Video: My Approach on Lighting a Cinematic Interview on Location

Today we're talking about how to light an interview setting on location. We have this beautiful 1800s barn or farm at our disposal, so we can use every location inside this barn for a video or for an interview setting.
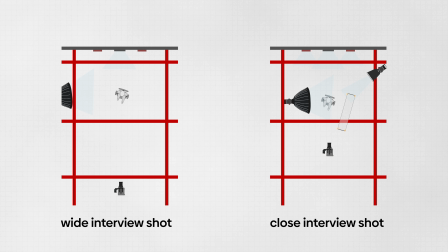0:13 The two things that we're looking at is a wide shot and a closed shot, and the difference between how you would build up a lighting setup.
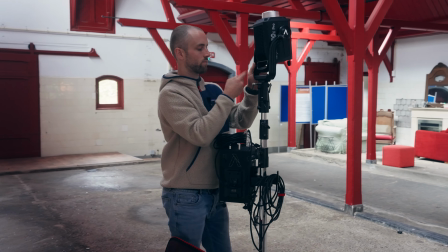0:20 So I guess there's a lot of ground to cover, so let's go. The first thing that I do is I build up the cameras to get an image, so let's do that first.
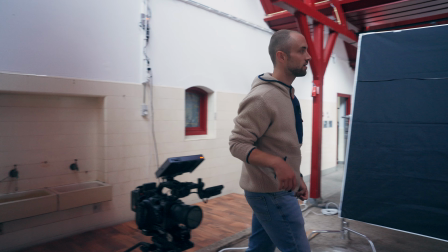0:29 It's always nice to have an image because then you know what you're building up to. But we need something very important and that's a chair to sit on. So let's find a chair somewhere. I think there's plenty of chairs to choose from. Frank, would you please? Yes sir. So one of the great things about using an aperture light is that you can hook it up to Sidus Link.
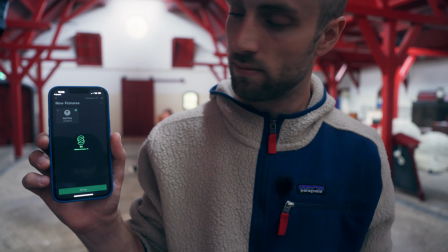0:54 So that's what I'm doing now. set up and then we can adjust the light
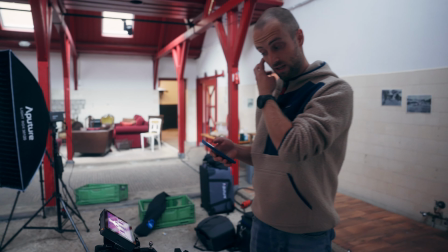0:58 from behind our monitor which is very nice especially if you do stuff like this without a gaffer
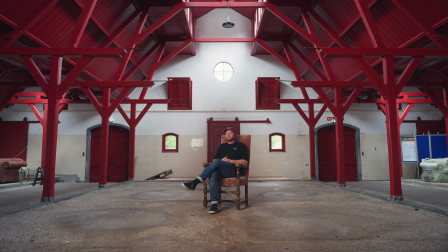1:03 I might move the light over to the side that's
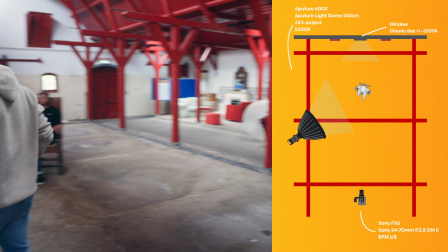1:08 what I do so instead of like a 45 degree angle I'm
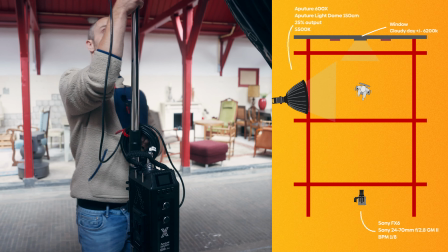1:12 moving it out to the side which is more of a contrasted look Works.
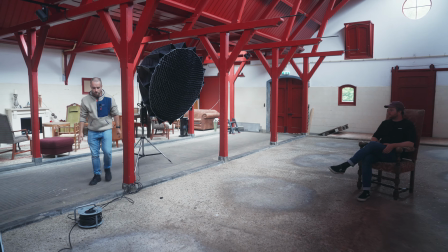1:19 Safety first.
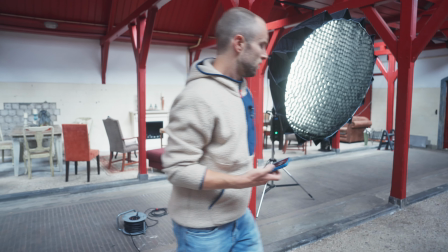1:24 Okay, let's check from Frank's perspective.
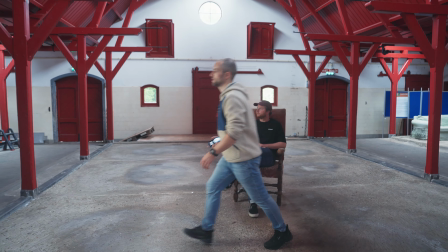1:29 Let's move it a bit.
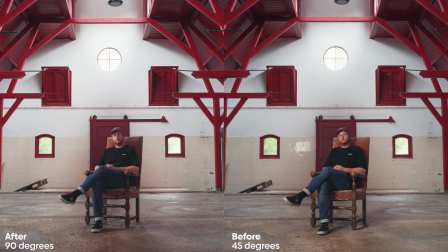1:33 Okay, so this looks already a lot more pleasant to me because it's a very moody and sort of interesting location. So to have him front lit fully, you know, his whole face white, doesn't seem realistic to me. So we now have more of a contrast on the face and because it's quite a large room There's a lot of spill and a lot of light bouncing around so the other side of his face is still lit a little bit So that's good.
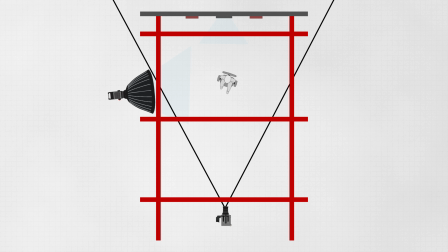2:00 Now the difficult thing about doing a wide shot the wide interview shot Is that you have to move your lights out of the way, you know, because they cannot be in the frame so That does create a little bit of a limitation because the light is harder you know if your source is further away from your subject the light becomes harder harder on the face with a sharper edge So that's something that I don't necessarily like but because it's a wide shot it doesn't you know feel too heavy that makes sense You know whenever you go closer
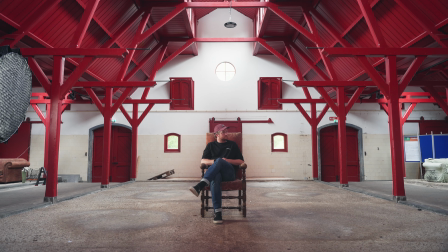2:34 You can soften up the whole image by putting the the sources closer to your subject So that's definitely what we're going to do
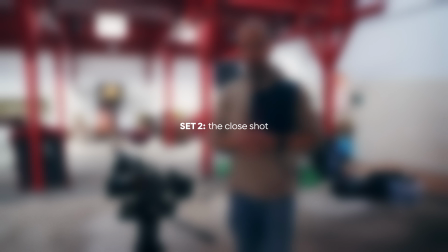2:42 but for now I think this looks pretty cool. Okay so now we've moved closer so the second thing that we're doing now is move the lights closer and get the bounce board in place so we get a nicer overall image and a softer output of the lights. First thing that I'm doing is I have my monitor here so I'm checking the image and then I'm moving the light closer right on the edge of the frame.
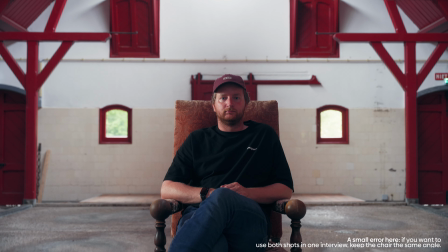3:06 So first off, let me find a nice focal length, which is probably going to be something like a 35.
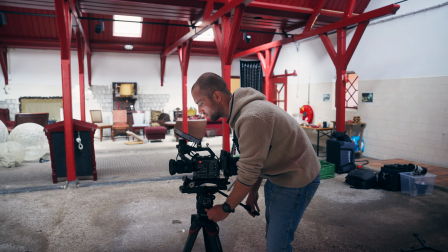3:15 It's now like a 40 maybe. Okay, let's move the light closer.
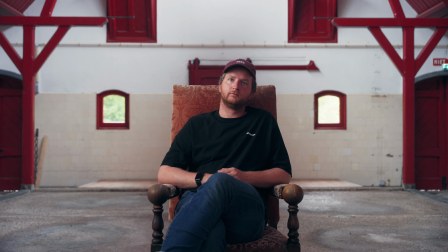3:23 We go back into Sidus Link and then we'll turn it down. Because you don't really want to create an unrealistic image.
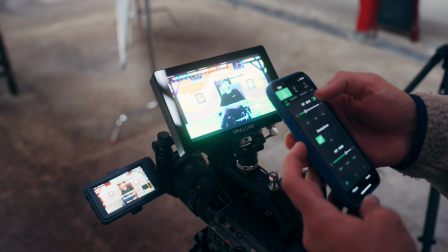3:32 So what I always do is I use my false colors to check the exposure on the skin. and
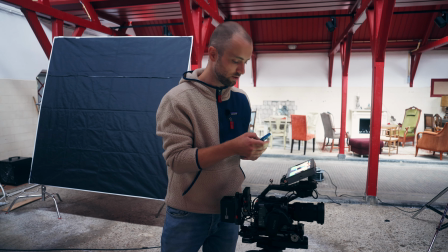3:38 most importantly the contrast between the other side of the cheek which is you know the contrast side.
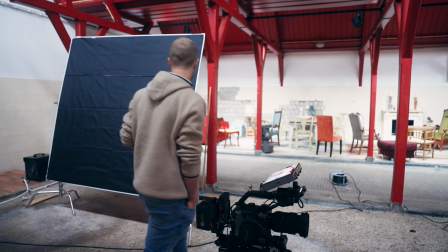3:44 Now removing this bad boy in place so I actually don't think I can do it alone
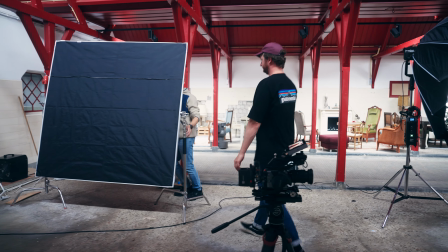3:48 so yeah that's
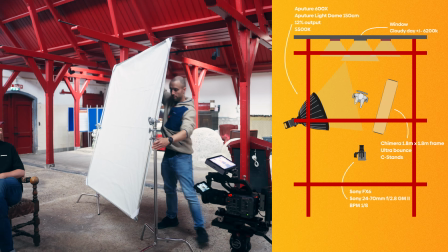3:55 perfect yeah sweet. I want this a bit more from the side to create more contrast.
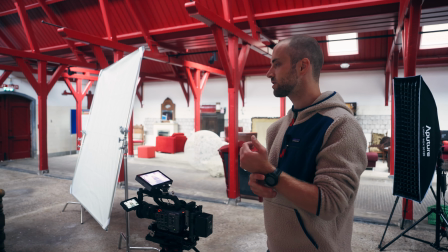4:03 The thing is because we just made a white shot of this same setting it's kind of hard to put in a backlight right now because the backlight
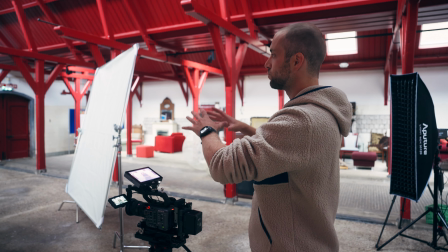4:11 wasn't present in the shot on the first you know wide angle but if this would be your only interview shot you could so let's do it
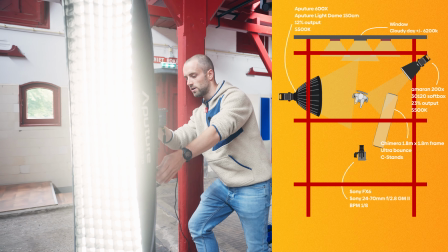4:19 just to see what it does and if it's beautiful or not this is the Ameren 200x which is a bicolored light which is nice
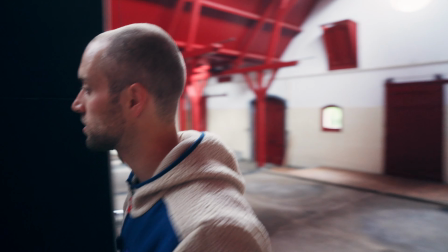4:33 that okay so I've resetted the Bluetooth so now I'm going back to my image
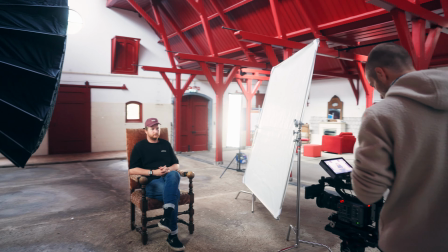4:41 and I'm checking if it's nice or not.
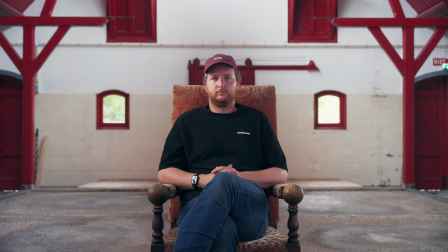4:45 So what I personally always try to achieve is a natural, as natural as I can, image regarding the light.
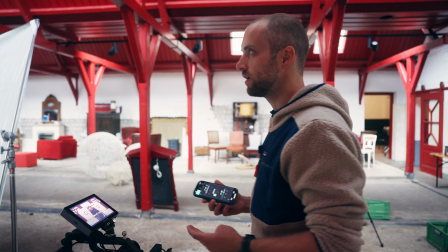4:53 So what is very important is that you look around the room, you know, it doesn't make sense to put a tungsten light source in here because it's like, well,
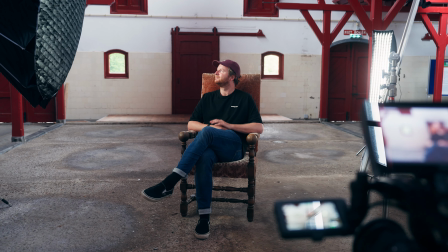5:02 6500 Kelvin outside so you need to be wary of that.
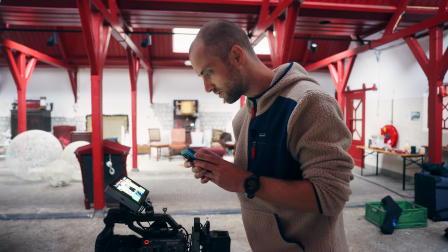5:08 While looking at my false colors I'm just going to paint it in slowly.
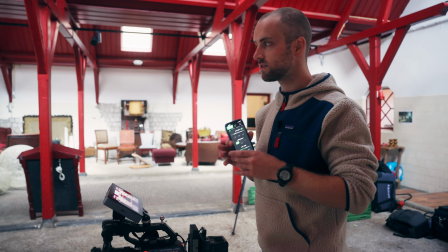5:15 Okay so now Frank has a bit of a wrap around his face which is nice.
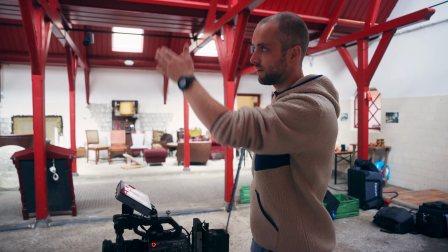5:19 It's not super contrasty because the backlight fills in a little bit and then the bounce board also fills in the the side of his face so that's good.
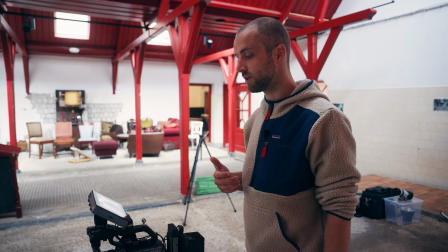5:27 So I kind of like it. We do still have a B angle to set up so that's next but for now a camera is nice.
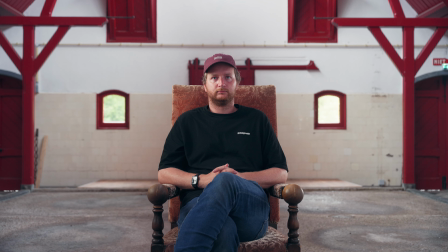5:35 Personally when I'm doing interview sets I always try to use two angles it's nice for
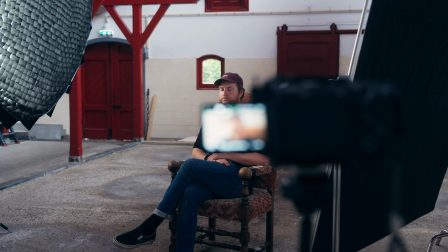5:40 cutting and it's nice for you know a lot of situations actually.
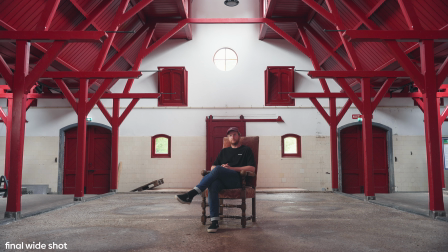5:49 Let's take a look at the final results. If I would shoot this for a project I would definitely skip the wide shot. It's cool for an establishing like two seconds but as an actual interview this just wouldn't make the cut.
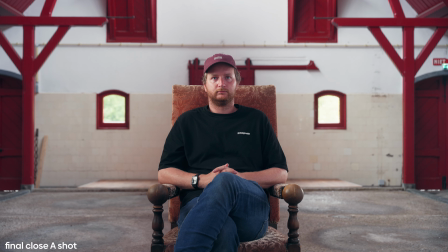6:02 The closed shot on the other hand is quite cool. I think it's nice to have him centered because of the centered nature of this whole building. Also it's easier to light, it's easier to create a wrap around him, so I kind of like this shot.
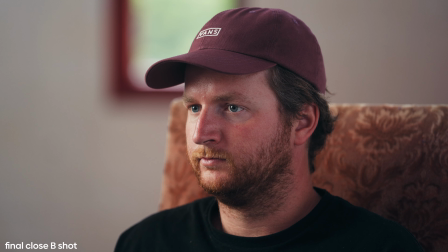6:12 Then the B angle of the closed shot is also very nice and it's because of the window behind him and just the simplicity of the shot really works and it cuts really nice together.
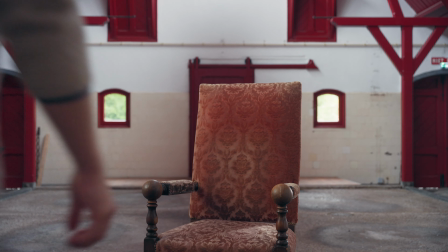That's a wrap I guess. If you like this video let me know in the comments below. If you have any questions you know you know where to find and we'll catch each other next time. Love it. Amazing.